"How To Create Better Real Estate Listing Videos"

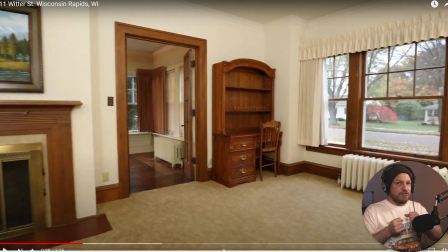(8:16)
So if you film in 60 frames per second and you just do like a standard push in or pull out or move side to side, like I see a lot of newer real estate videographers make this mistake where they feel like they have to cover large distances or do large takes all at
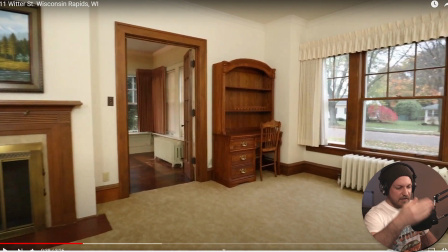(8:30)
once. You don't have to. Like I don't have a good aspect, like a good sense of what this house looks like, but let's take this doorway, for example. If I wanted to establish this room, I would just push in, like my back foot would be right here.
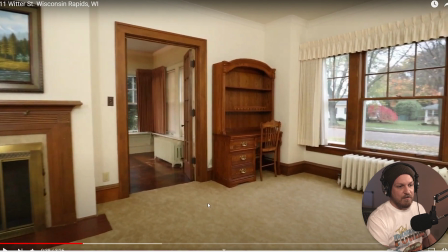(8:45)
The camera would be like about right here. And then I'd push in like to where maybe my feet are right here, just so I'm like pushing in, showing the room, establishing the room, and then move on to the other side or, whatever corners there are or features that you want to highlight.
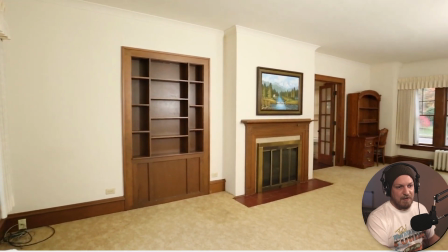(9:03)
I wouldn't do these type of panning shots. This is okay.
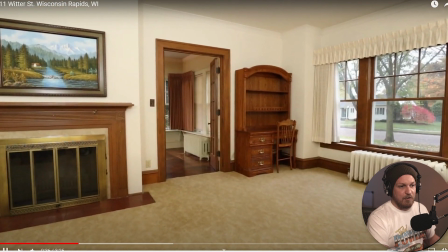(9:07)
So I would have skipped this shot, how it all goes.
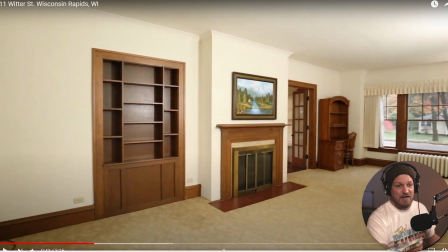(9:15)
And then I would have done this one because essentially it's the same shot, the fireplace, this door, it's the same thing over again. So I would have cut the first one and just used that one.
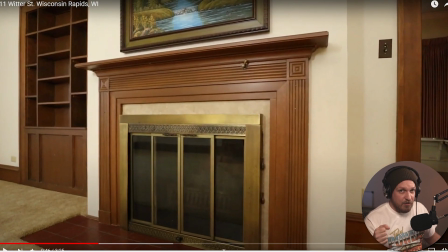(9:27)
Also with this one, I would have held that motion for a while, but then you immediately like stand up like you're about to film something else. So pushing in a little bit like for a longer period of time will give you a better result rather than looking like you lost interest in the fireplace halfway through the shot and decided to keep it.
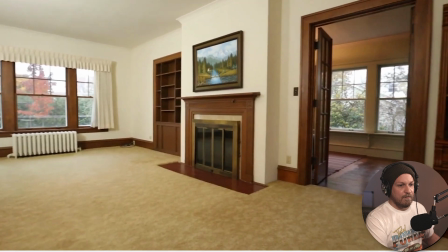(9:46)
I would just skip immediately to this shot
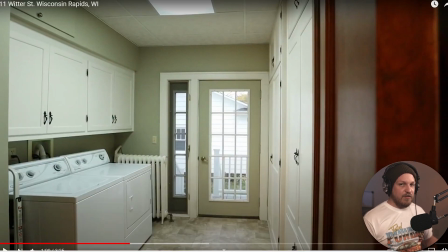(9:51)
and nix the last one. Again, you don't need those panning motions. You can just push in from the doorway, and it's fine to show like door frames. It's totally fine if you beginning of your shot shows a door frame and then you push into the room to establish it.
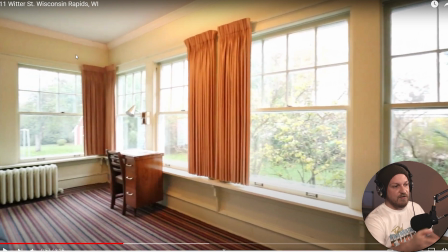(10:05)
You don't need to do the walking motion where you show the windows and, you know, pan to the left to show the rest of the room.
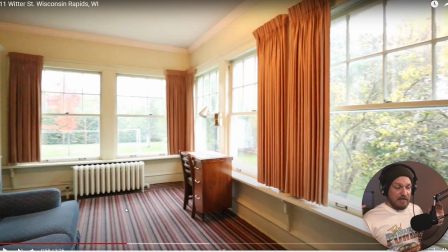(10:11)
Like for this room, if you didn't want to do the corner establishing shot, you could have just done a push in straight on to where your camera's directly facing this wall. And then I would drop the exposure a little bit just so you can see more out the windows. Again, an iPhone shooting in HDR mode would do a fantastic of making it pretty clear out these windows.
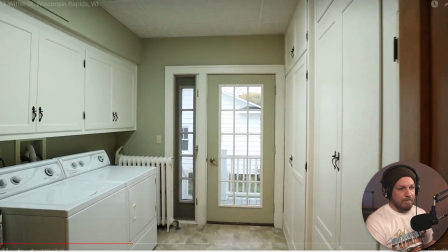(10:33)
That's fine.
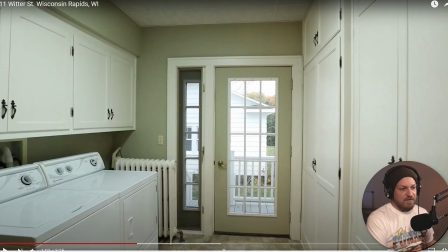(10:38)
Back to the subject of what frame rate you're filming in. So I'm pretty sure you're filming in 24 or 30 frames per second, especially just because you can see the steps that you're taking.
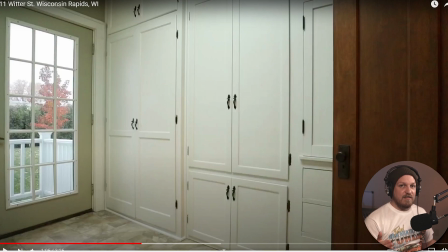(10:47)
If you film in 60 frames per second and you edit it on a 30 FPS timeline, this is maybe going to go over a lot of your heads, but just watch it over again. 60 FPS frame rate, 30 FPS timeline, slow the footage down by 50%. For every 1 second you film that you get like a good shot, you get 2 seconds of usable footage,
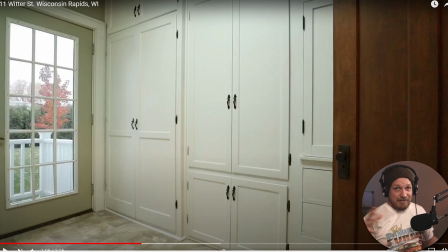(11:06)
and 2 seconds is a perfectly fine clip length, or 4 seconds or whatever at the minimum. So if you just get 1 second, or let's be generous, let's say you get 2 seconds of non like walking motion, then that means you actually get 4 seconds of a usable clip that doesn't have the walking up and down motion.
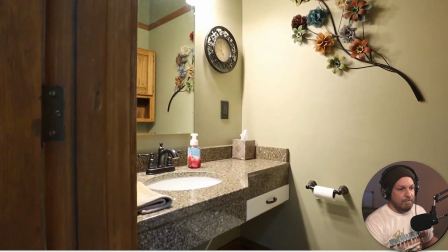(11:28)
That's fine. I would have moved a little bit further to the right.
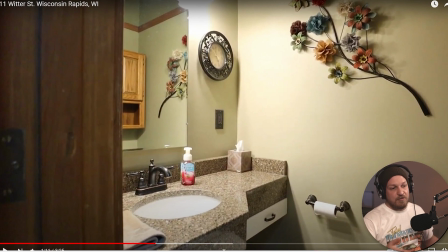(11:33)
It is fine to show door banisters, but there's nothing stopping you from just going a little bit. Like, I understand you probably didn't want to be visible in the mirror, but you could get a little bit further over without doing that. Sometimes I'll even get on my knees and then just lift the camera up so that my head or arms aren't going to be visible. You just barely see,
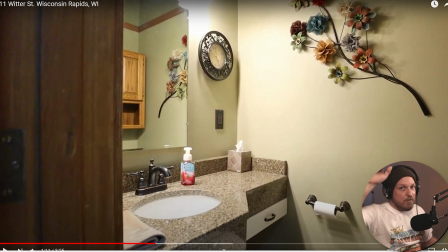(11:51)
like you'd almost be able to see the top of the camera.
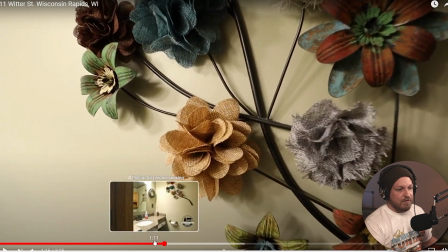(11:58)
And for small bathrooms like that, you don't need to show anything else. Just showing the vanity is good enough.
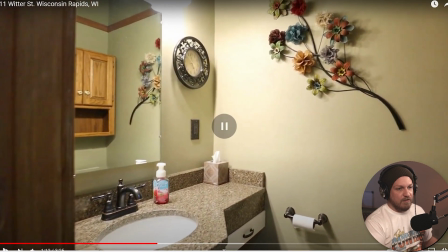(12:03)
So cut it right there.
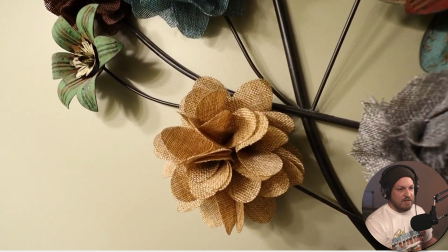(12:09)
Don't need a detail shot of that.
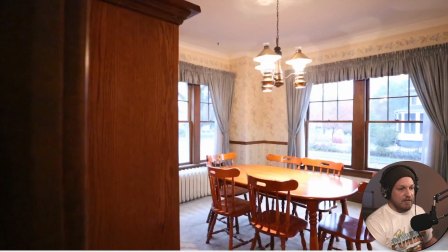(12:13)
So right there, I would have cut it a little bit earlier so you can see the start of your motion.
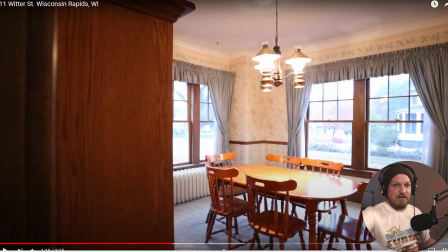(12:18)
I would have started the clip right here so it just carries over into the rest of the scene rather than being able to see it start.
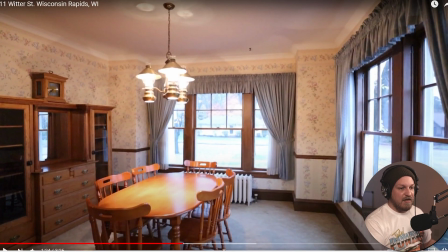(12:26)
And again, being able, like shooting in 60 FPS and editing it on a 30 FPS timeline and interpreting the footage is going to immediately increase the production value of this by tenfold. I promise you. Also, I wouldn't do 2 shots of the dining room.
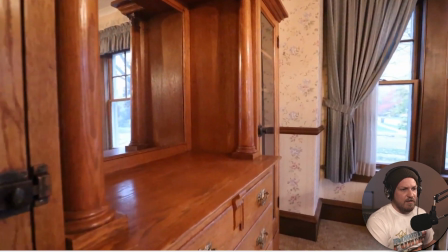(12:44)
I would prefer this shot over the previous shot. Don't really need to focus on the hutch too much.
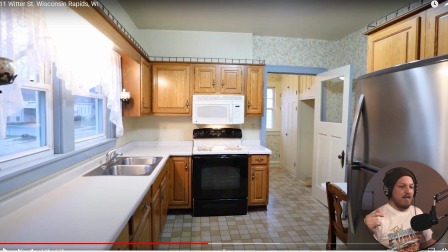(12:51)
That's a mistake that I see a lot of newer real estate photographers make as well, is they focus a lot on what's inside the house rather than the house itself. So this was actually told to me one time. I did a listing video where I did a lot of detail shots and I was super proud of the way it
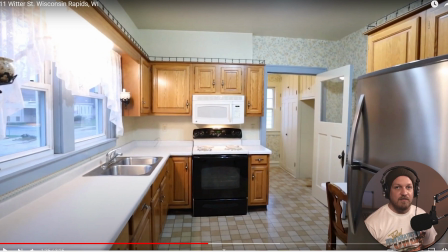(13:06)
looks. And the realtor came back to me and she was like, "Can we make it more about the house?" And I was like, oh, okay, that makes sense. Focus more on the house, not so much the detail shots of like the wall decorations, because if someone is seeing, you know, something specific in the house, like let's say this rose in the bathroom,
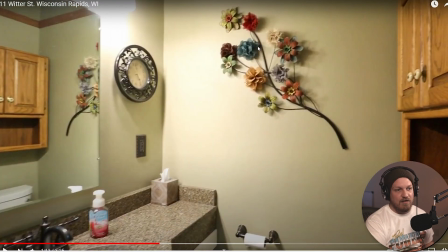(13:25)
let's say for some reason a potential buyer hates this with all their might, they would never have this kind of style, and they're the type of petty person that would, like, they'd see this and they'd be turned off and they can no longer see themselves
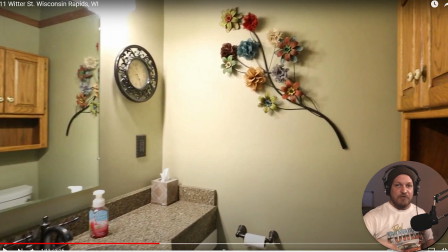(13:41)
occupying the house. So when in my pre-shoot checklist that I send to my clients, I let them know is like, it's fine to have stuff in the house, but what we want to avoid is anything that's personalized. The whole goal of real estate photography and videography and marketing these homes is to be able to help potential buyers
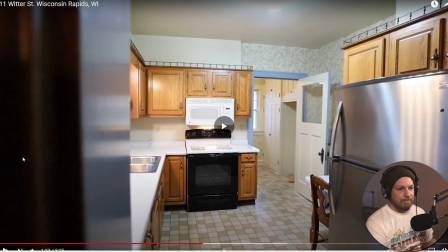(13:59)
imagine their own stuff in the house. Does that make sense? It's a little overexposed as well.
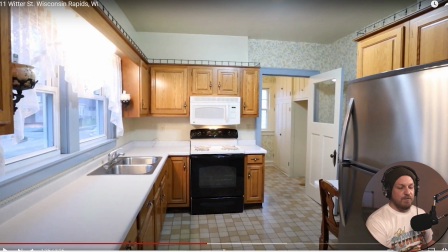(14:06)
Check your white balance. You'll want to manually change your white balance for every single room in the house that you're shooting.
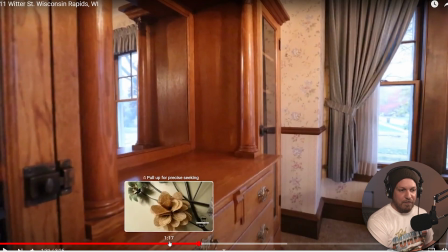(14:12)
This one looks a little bit too purple. This one looks a little bit too green.
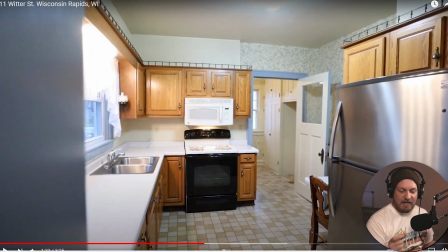(14:16)
So you'll really want to dial in, making sure that your white balance is correct for each and every room that you go into, and also paying more attention to your exposure meter, your metering. It should say like -1.0.m.m or something like that, depending on what camera you have.
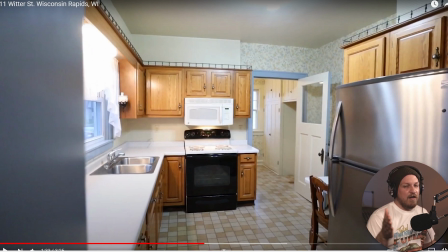(14:33)
It's always better to err on the side of underexposing by a little bit, like -0.7, -0.3, or whatever, versus like 1.0 or 2.0 above, because you can't recover highlights that are blown out.
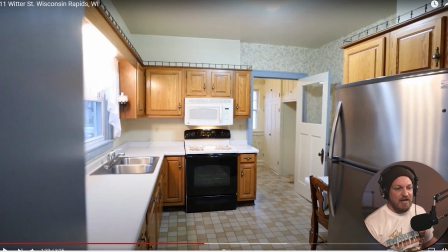(14:46)
You can recover shadows that were underexposed. Although if you don't have a great camera, then you're going to get a lot of noise. So just do your best to expose as properly as you can. If you have the ability to put on zebras in your camera's viewfinder or your monitor, put those on, set up that, and it'll be able to tell you when something is overexposed.
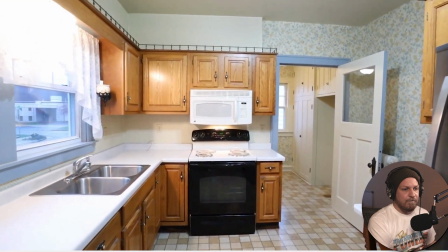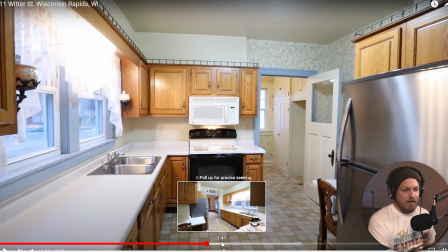(15:12)
So the first clip, I would show this and then cut it, and then immediately cut to this one and cut it.
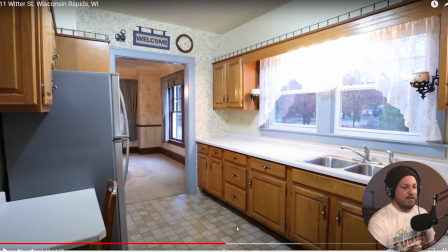(15:21)
So in your email that you sent me, you said that you're focusing on trying to cut down the times of your listing videos.
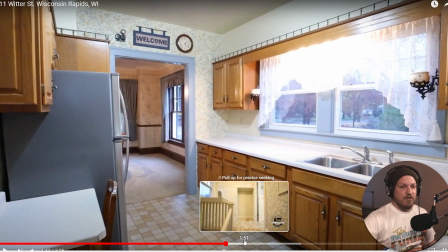(15:28)
That's how you can do it, is just show what you're trying to show and cut it. You don't have to keep going on it.
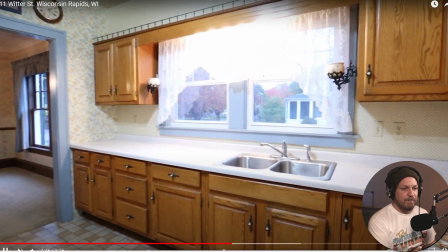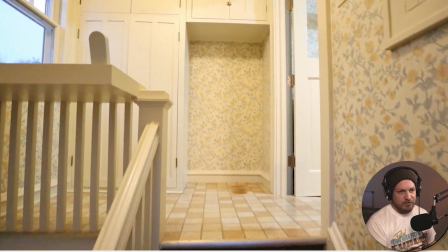(15:40)
I'd start this shot right here just to show that you're going up, make it last 2 seconds.
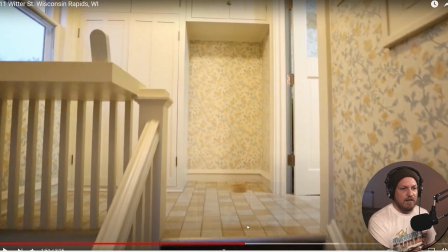(15:48)
That progression didn't really make sense. I'm not sure where this is in the house. Is this the kitchen? That's something that you want to be careful of too, is making sure that your clips are in sequence. So you go to the, like, you're showing the kitchen and then you show this room, and then all of a sudden we're back in the kitchen again.
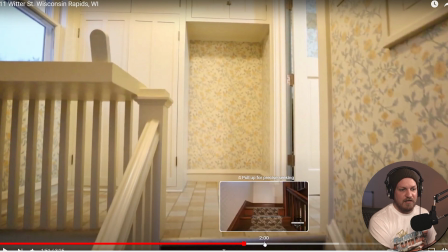(16:06)
So that doesn't make too much sense. And then we're going back up the stairs. So you want to make it as cohesive as possible. So let's start right there.
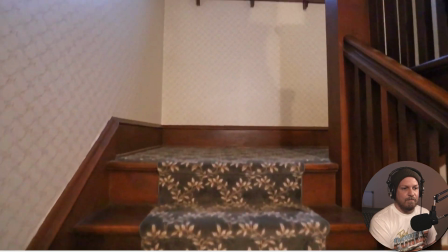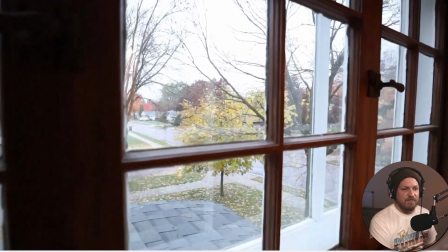(16:20)
I would do an establishing shot of this room before you show out the windows.